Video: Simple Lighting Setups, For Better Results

So since it's the end of the year now and most of us are off for the holidays, I've had some free time and I've actually been watching a lot of my old projects. So I thought it'd be fun to pull up some stills and kind of go over the lighting setups that I've used.
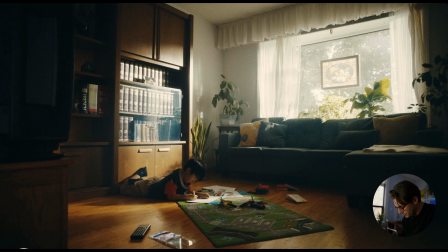Okay, so for this first still, this is from a spec commercial that I shot about 2 years ago, and this is the establishing wide. So I'm really only using one light to pretty much light this entire scene, and it is a 1200D.
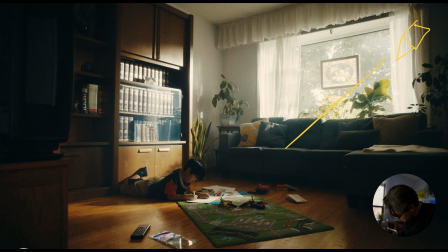Pretend that is the light, and it is shining through the window. And I have it up about, I don't know, 10 or 15 feet away through the window. In order to get a really kind of realistic look of like sunlight shining through the window,
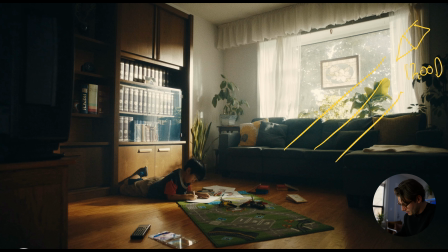you would typically want like a powerful fixture far away from it to help emulate sunlight the best. Luckily, this was a pretty cloudy day, so I could get a lot of punch from this 1200D, because if it was like really sunny outside, I would definitely need like a brighter fixture.
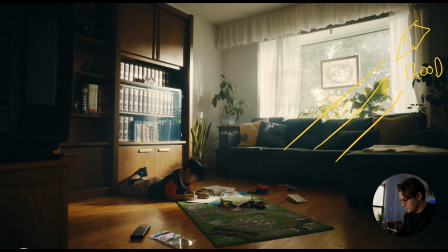That's why you see like these super powerful lights on these bigger film sets, because they really just need like the punch in order to create this look. And I really like the look that this one light is giving. It's just adding a lot of texture to the scene.
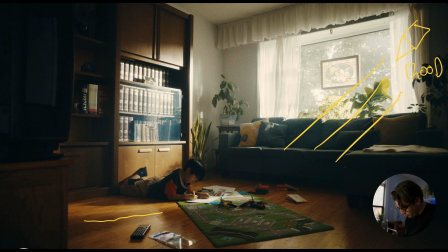As you can see here, like the hard light streaks on the hardwood floor. It's kind of bouncing off on this CD case here. And then it's hitting this glass, like this glass case on this cabinet.
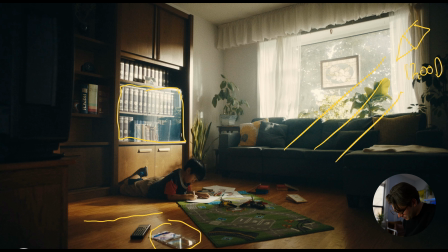I think that looked really nice as well. And it's kind of just, it's just lightly hitting our subject here on the top of his head. And I'm actually getting a lot of bounce back onto his face from this little piece of white paper here. And that was intentional, because originally I had the light kind of just aiming at the floor,
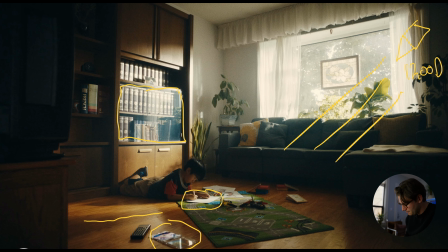hoping it would get enough bounce back on his face, but it just wasn't doing enough as I wanted to. So we had him here drawing anyway, so the white piece of paper really just kind of helped with that. So I actually have about 3 other lights in this scene, but they're kind of just accent lights.
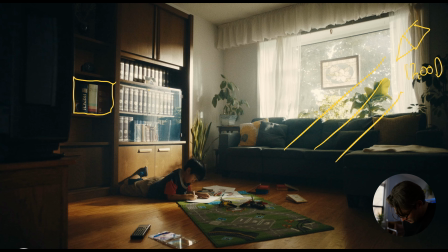They're actually behind these books here and this clock in these cabinets, and they're Aputure MCs. So these cabinets were just really dark and they were kind of falling into the shadows.
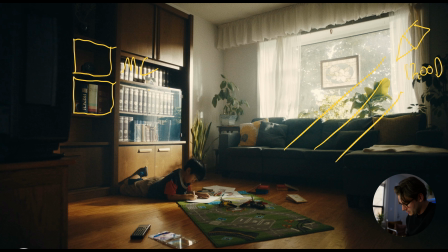And I just wanted to kind of show off more of the production design that we had going here, because we have some really nice things. We have like this nice wood paneling, and I just wanted to show that off. So I put some Aputure MCs behind these books to kind of just get them out of the darkness a little bit.
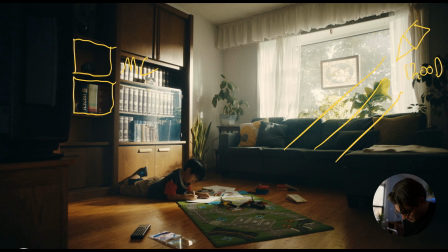And I also have I believe it was like a Titan tube, and I have it in front of this like old tube TV, as you can see. So Titan tube.
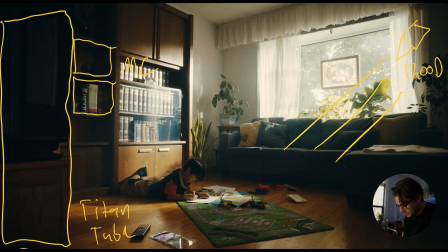Just because, again, this was falling off into the shadows, and I think it just adds a nice little foreground element. Since it's a tube TV, we're kind of going for like, the story of this, it's this young boy and he grows up through the ages.
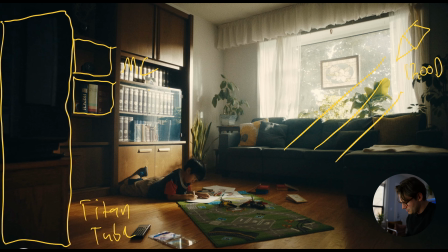And so this time period is, I guess, supposed to be like 2000, so he would have a tube TV. So I just want to show that off, because, you know, we went through the trouble of putting it there in order to kind of enhance the production design and the story, and it was falling into the darkness a little too much.
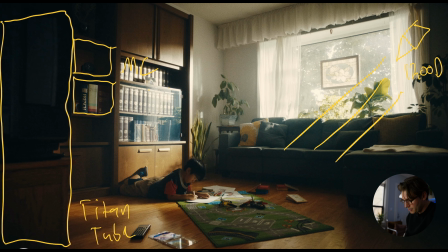So just having that Titan tube to kind of like bring it out of the darkness too much, but it is really subtle, like you just see it just enough to know what it is. Pretty simple setup, mainly just using one light. I really think that like good cinematography a lot of the time is just
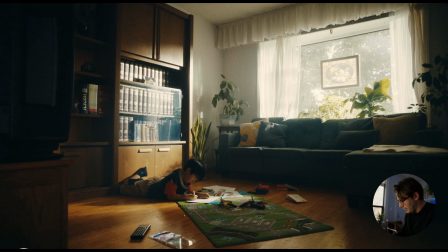good production design and just kind of picking the lighting and lenses that like enhancify that. The reason I think this still looks good is just because there's a lot of pleasant things to the eye. Like the hardwood here is a nice tone, kind of like his red shirt makes him stand out a little bit.